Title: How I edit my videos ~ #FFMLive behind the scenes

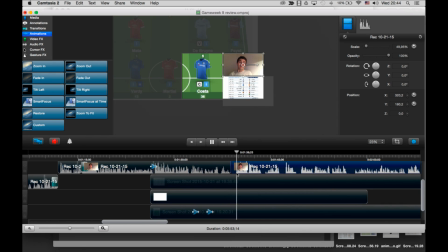37:14 Yeah, so that makes sense. And again, I need to cut out some blank audio. So again, I now, because I'm not particularly talking about Costa, I kind of want to zoom back out.
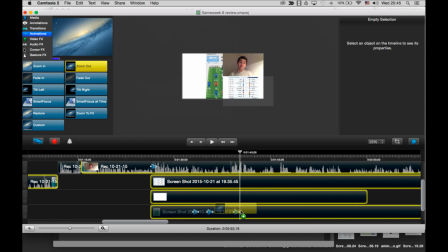37:32 So what I can do is just handily use the zoom out function or the tool.
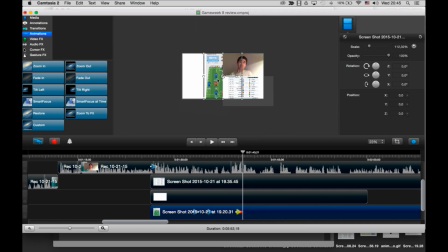37:39 Move that a bit. So now obviously it's gone to the wrong place, but I can just stick it back to where I want it in the middle.
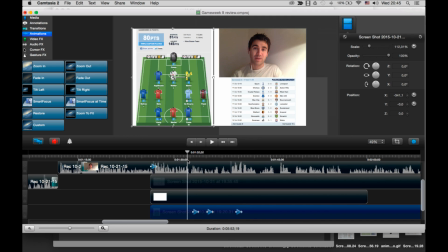37:47 So now basically I've done these 3 animations, really quick, really easy. Gone from this screenshot here, play that.
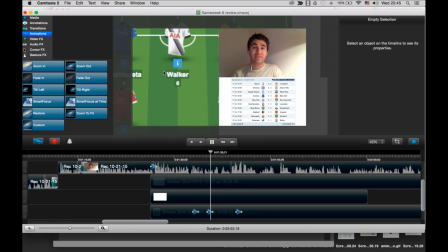37:55 I did play my triple captain.
It's gone down to Costa.
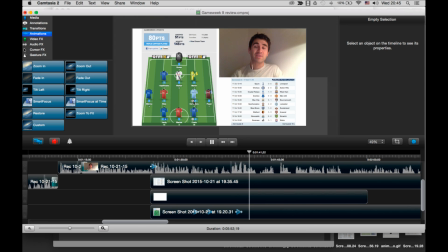38:00 And now it's gone out back to the main team because I'm talking about the overall team rather than just individuals.
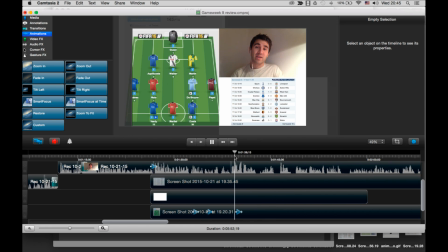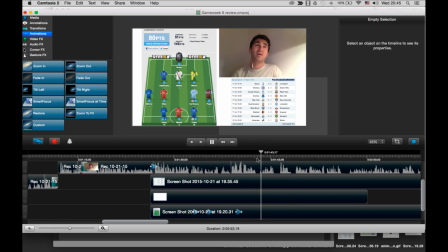38:15 Yeah.
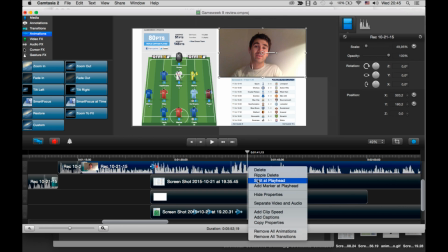38:20 Yeah, so that's fine.
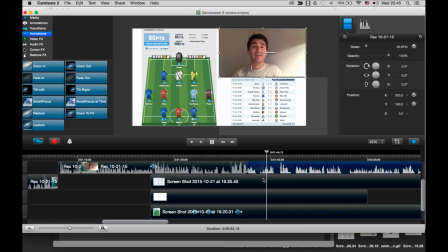So some of the points I'm making, maybe they made sense when I was talking, but they're not that entertaining or educational or useful for this video. So that's why I'm cutting out all this audio. Let's listen back.
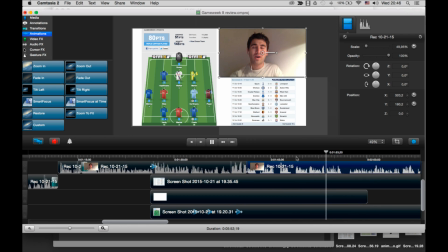38:42 No, it's not that good. No, still not talking about anything relevant on this section.
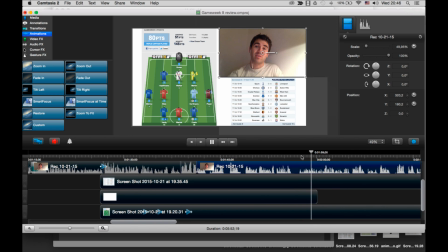39:02 So actually here, that sounds alright. So I'll split there.
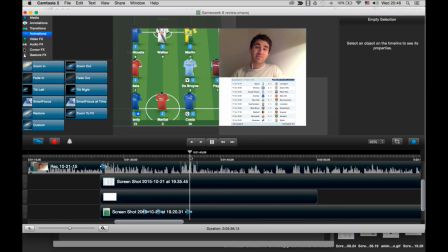39:07 Again, cut it down because basically I don't want to waste your time waffling about certain things.
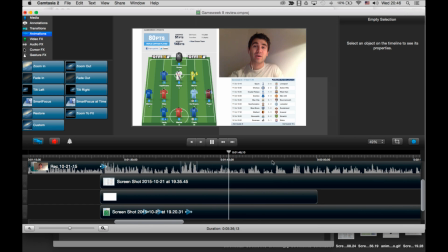39:12 I want to actually make a video that's kind of quick and easy to digest, which is very important for YouTube as well. So maybe a bit different to like this with a live stream where you're seeing things in real time. The whole point is to kind of be quick and simple.
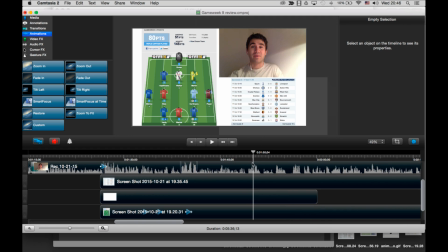39:27 So all this work I've done, what is it now, nearly an hour of editing, translates to less than 2 minutes of actual YouTube video. So yeah, it's quite interesting. Kind of what it takes to cut things down and make things a little bit more engaging.
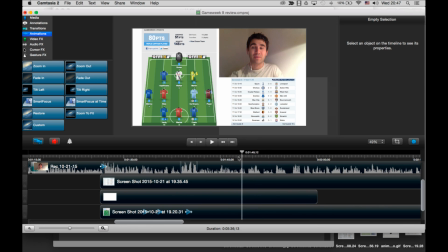39:44 But yeah, basically I've shown basically everything I do. I don't think I need to waste too much more time with the rest of this video because then because now I'm kind of half thinking about the live stream, half thinking about the edit,
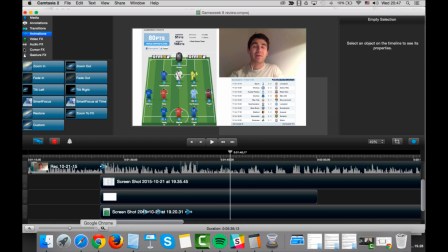39:58 so I can't do everything at once. what I'll do is just jump back into the live chat, see if there's any questions actually.
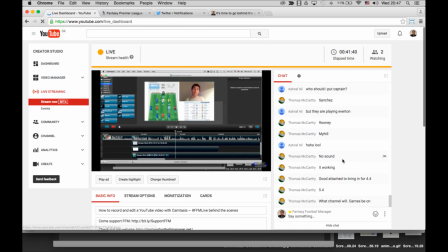40:07 Okay, so Tom's got a game in the chat. There's a few comments.
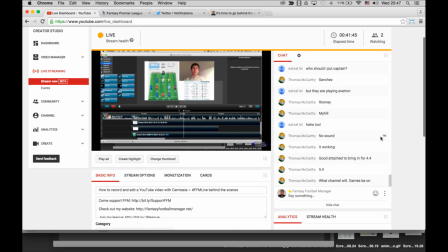40:12 Who should I put as captain? Okay, so no questions about the actual.
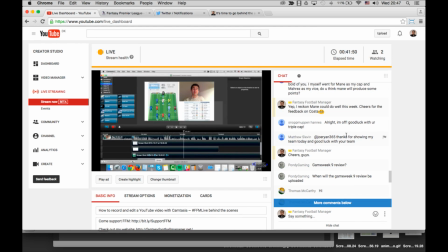40:18 That's fine. No questions about the how I make a video.
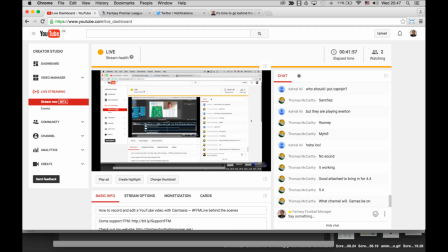40:23 Fine. But basically, what I'm going to be doing is recording this, and it'll be uploaded as a separate video at some point. So I'm going to go away now, close down this live stream, continue editing this Game Week 9 review, and then upload the results in hopefully less than an hour. Yeah, we'll get to that.
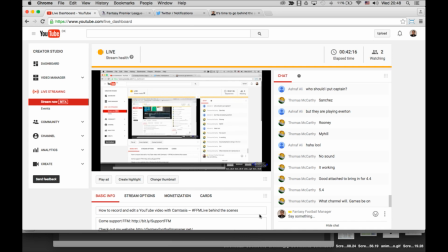40:42 But yeah, thanks a lot for sticking around watching this video. I hope you found it useful. If you want to ask me anything in the comments, then please do. And yeah, I'll speak to you soon.